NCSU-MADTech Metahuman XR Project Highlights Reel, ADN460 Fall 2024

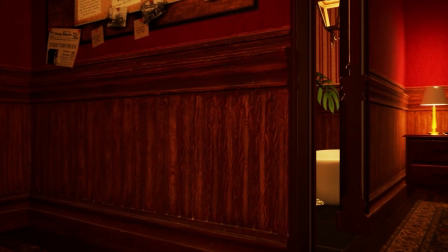(2:42) Step into the glitzy, dangerous world of Hollow Promises, a 1920s murder mystery game brimming with jazz, betrayal, and deceit.
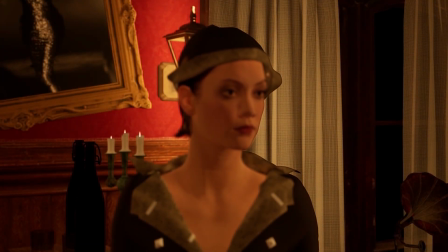(2:50) You play as a private detective tasked with solving the high-profile murder of Victor Sinclair, the ruthless owner of the Velvet Room Speakeasy, found dead in his luxurious Beaumont hotel suite.
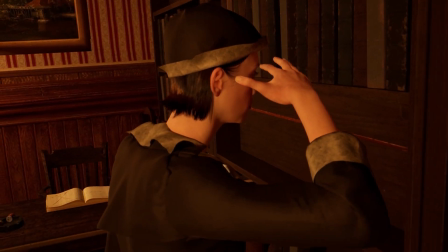(3:02) Explore the crime scene, piecing together the night's events from blood trails in the bathroom to a disheveled office,
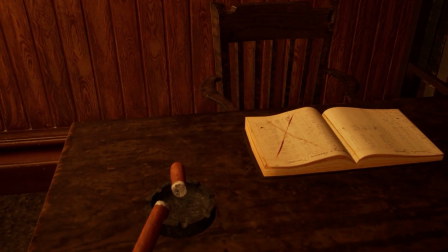(3:08) where a damning business ledger and cryptic lyrics hint at motives steeped in revenge.
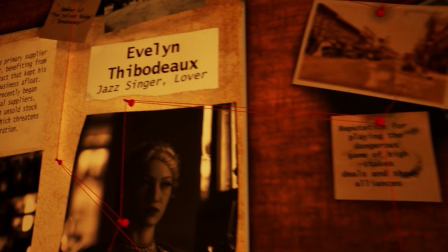(3:13) The sultry jazz singer Evelyn Thibodeau, once Sinclair's lover,
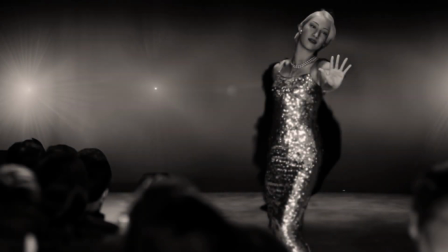(3:17) croons nightly at the Velvet Room, her voice laced with the sorrow that conceals far more than it reveals.
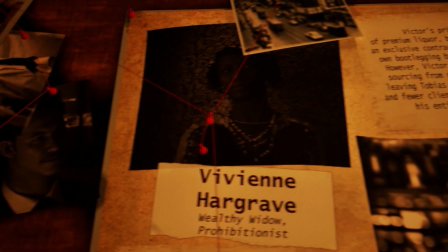(3:23) The wealthy socialite Vivian Hargrave, desperate to protect her family's name, whispers half-truths,
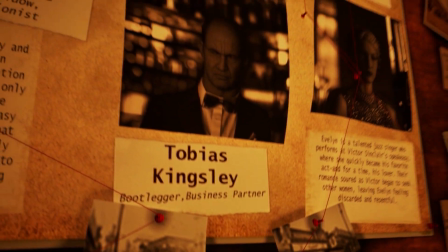(3:29) while Tobias Kingsley, the embittered bootlegger, fumes over broken contracts and broken bottles.
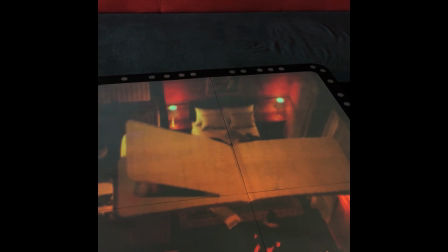(3:35) Interrogate suspects, uncover buried secrets, and tread carefully, as every choice edges you closer to the killer, or deeper into danger.
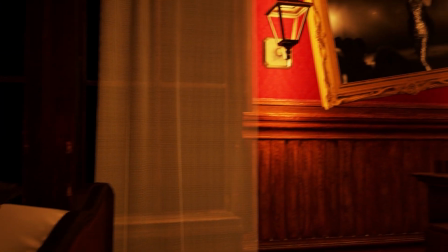(3:44) The lush hotel halls pulse with an air of menace, where every note of jazz and every sideways glance could be your next clue.
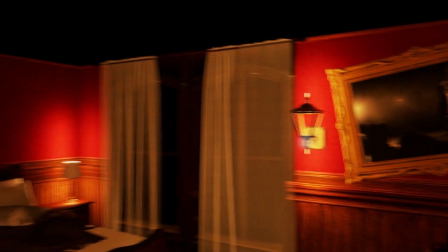(3:51) The truth lies in the shadows. Will you uncover it before it's too late?
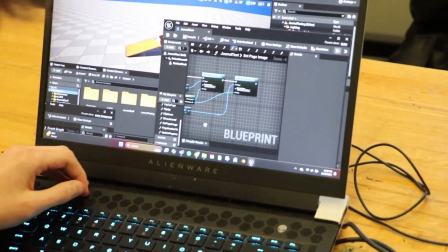(3:58)
I was responsible for creating the clue interaction system and the clue journal.
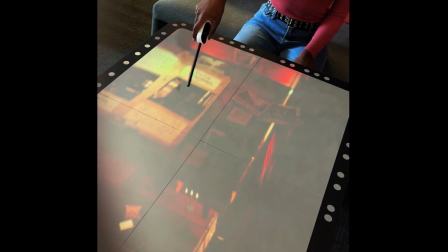(4:03)
Clue interaction is one of the core mechanics of our game.
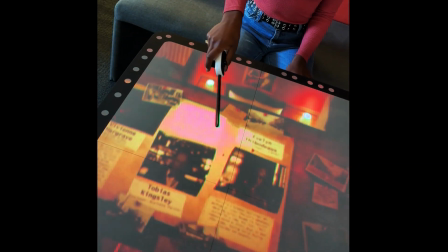(4:06)
It's what allows the player to collect clues around the map and add them to their clue journal so they can get more information about what happened.
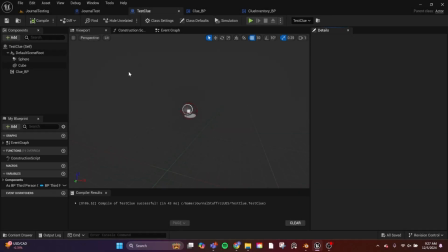(4:14)
The clue interaction system is made using Unreal's blueprint system
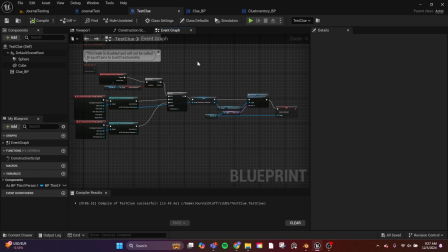(4:19)
and is based on an inventory system I had made for a previous game. I also worked on creating the clue journal, which is what allows the player to actually view the clues they've collected.
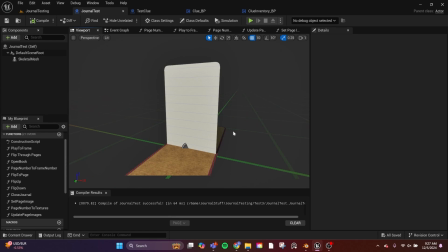(4:32)
We chose to use a 3D model to store all of the clue information instead of a more traditional
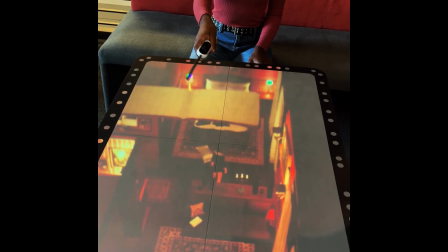(4:39)
UI menu, because we felt that it better fit the technology we're using with the Tilt 5,
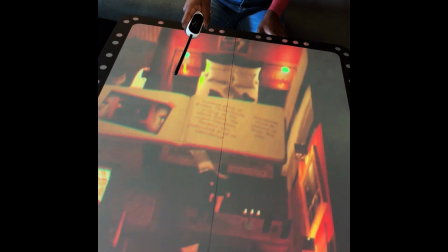(4:46)
so we could take advantage of the holographic effects.
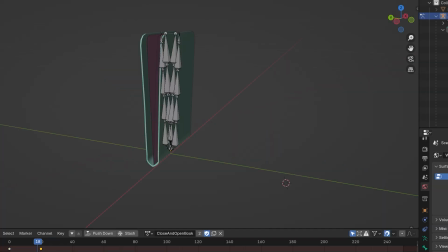(4:49)
All of the modeling and animation for the journal were done in Blender, and the texturing was done in Substance 3D.
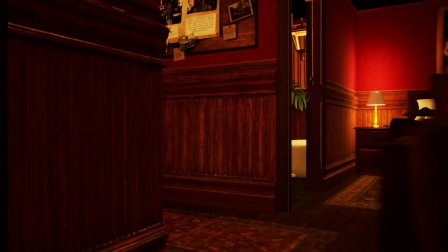(5:00)
I'm Cora, and I was responsible for creating an immersive, historically accurate experience in the game.
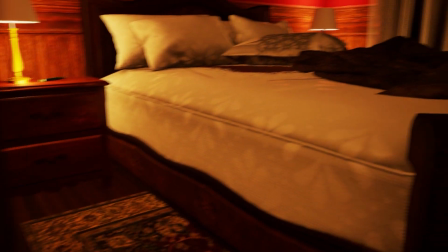(5:06)
I used Fab to compile and composite all the assets in Unreal Engine 5 to create the scenic design for the level,
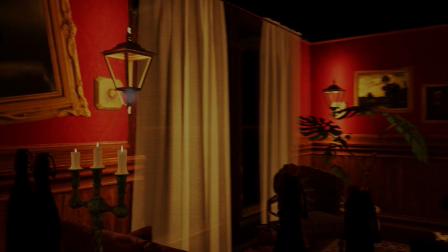(5:12)
ensuring every detail contributed to the setting with accuracy to the era and the story we were telling.
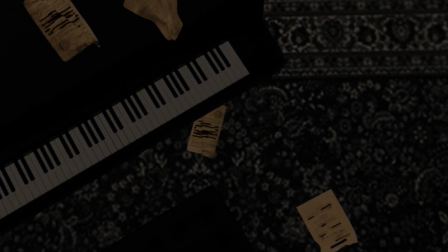(5:18)
A large component being the investigation of clues,
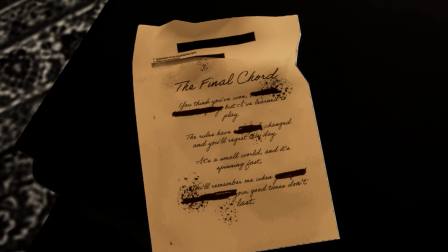(5:21)
I worked to curate an engaging but effective collection of clue assets that I retextured and mindfully placed in conjunction with the actual crime scene and weapon,
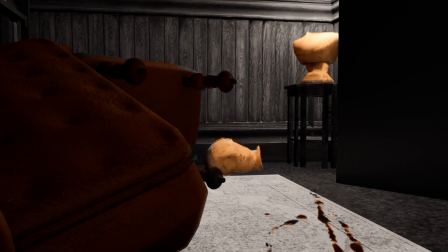(5:29)
based on where the characters would have been throughout the room.
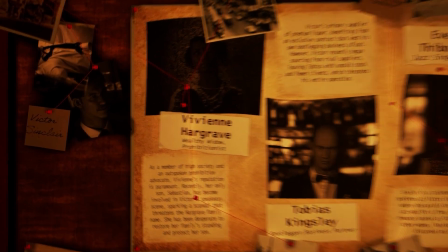(5:33)
For the suspect portraits, I used Photoshop's generative AI to turn our metahumans into actual characters,
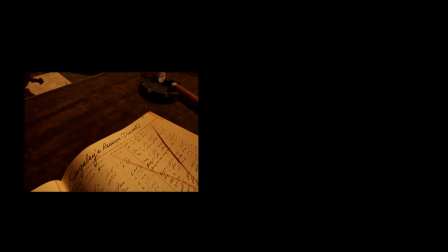(5:39)
focusing on costuming and background to round out their personalities. After capturing the photos of the clues, I recolored them to highlight the emphasis of the photo.
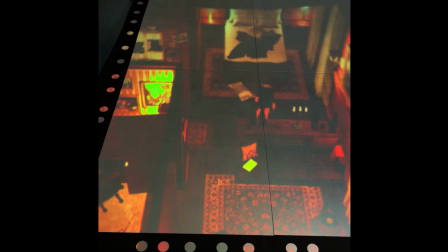(5:49)
Finally, I layered in a soundscape of footsteps and authentic public domain gramophone music from the actual 1920s to tie it all together,
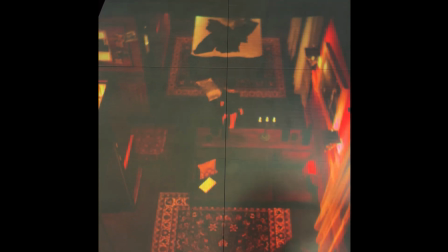(5:56)
adding depth to the ambiance and the setting.
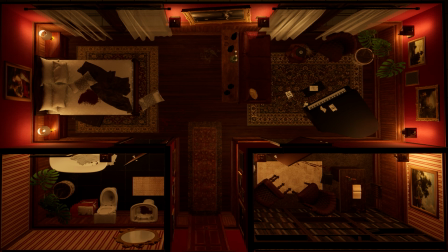(5:59)
My goal was to give our setting all the components it needed to become a visually stunning and immersive interactive experience.
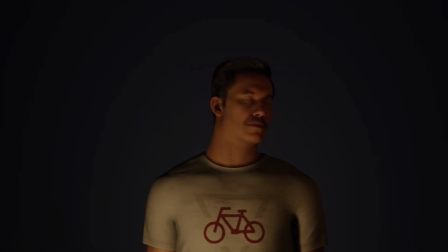(6:08)
The parts of this project that I worked on include creating the metahuman that we used as our main character,
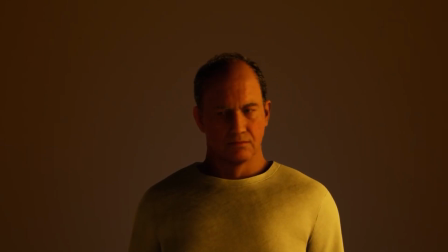(6:14)
as well as all the metahumans featured in the photos on our suspect board, creating the clothes for our metahuman using Style 3D,
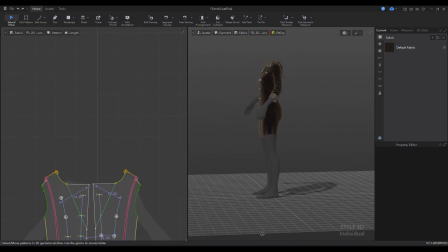(6:20)
working within MetaTailor to assign clothes to the metahuman, and creating the pages for the journal.
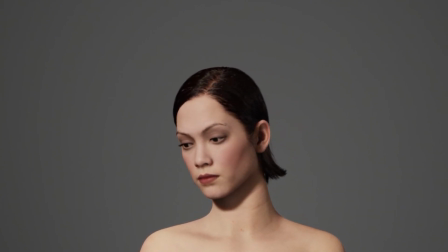(6:27)
I created the metahumans using the pre-made metahuman features and exported our main character to Style 3D when I was ready to add the custom clothing.
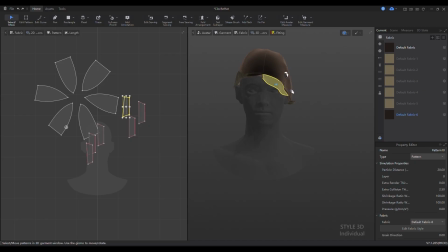(6:37)
For the clothing, I used a program called Style 3D, which I kind of had to teach myself to use since there are not many tutorials available.